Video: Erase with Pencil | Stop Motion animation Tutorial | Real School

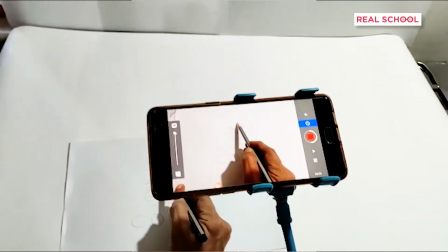4:03 This small process will give the illusion that we just erased using a pencil because we did not capture the part of erasing with the eraser got
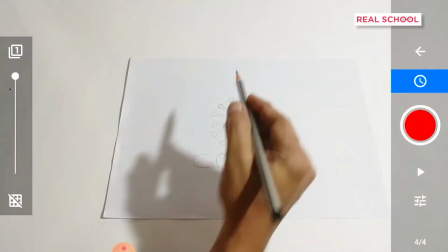4:10 it now all we have to do is keep on repeating this process of erasing a small bit of the drawing placing the pencil over the erased area
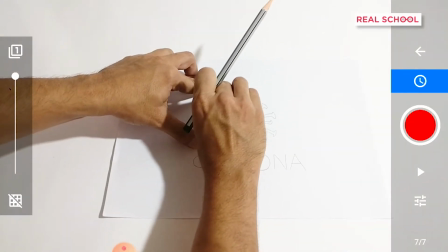4:18 and clicking the picture through the app again and again till the drawing is totally erased you can vary the number of pictures you take in this
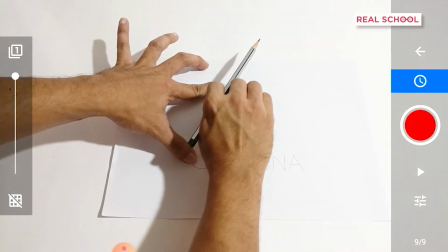4:26 process to make the video look smoother or staggered if you erase really small bits the video will have more number of frames and will appear going smoothly
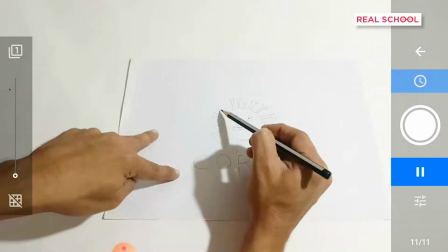4:35 over each area of your drawing. After having clicked a few pictures you can preview how the video is looking like before going all the way through the process
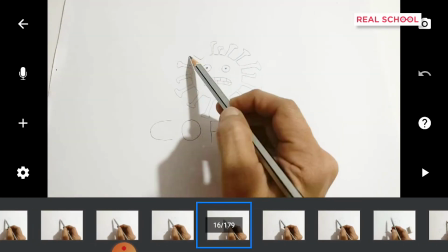4:43 and finding out that you have made mistakes which you definitely will when you start and that's totally normal.
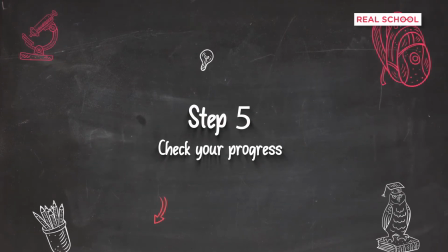You can check each frame for problems like the position of your pencil,
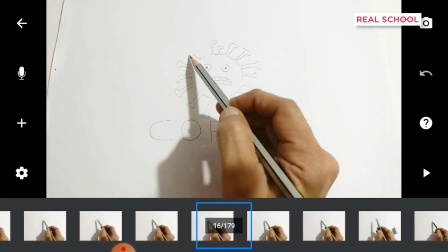5:02 presence of eraser or bits of erased material in the scene before proceeding to compile the video.
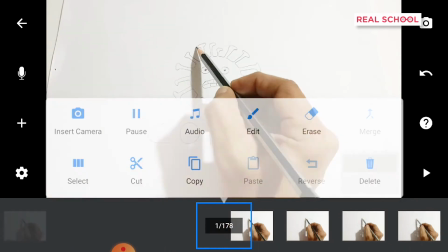5:08 You can delete the frames that don't seem right through the app as well.
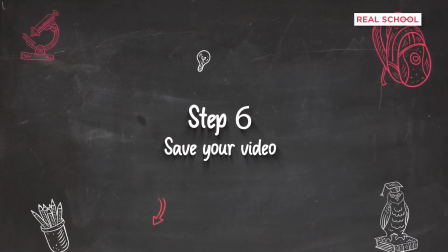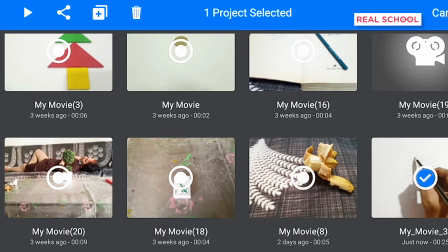5:20 Once you're satisfied with all the individual pictures and their flow in the video,
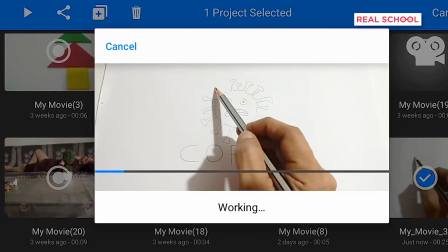5:25 you can save it on your phone and share it along with people and get them wondering about how did you do this.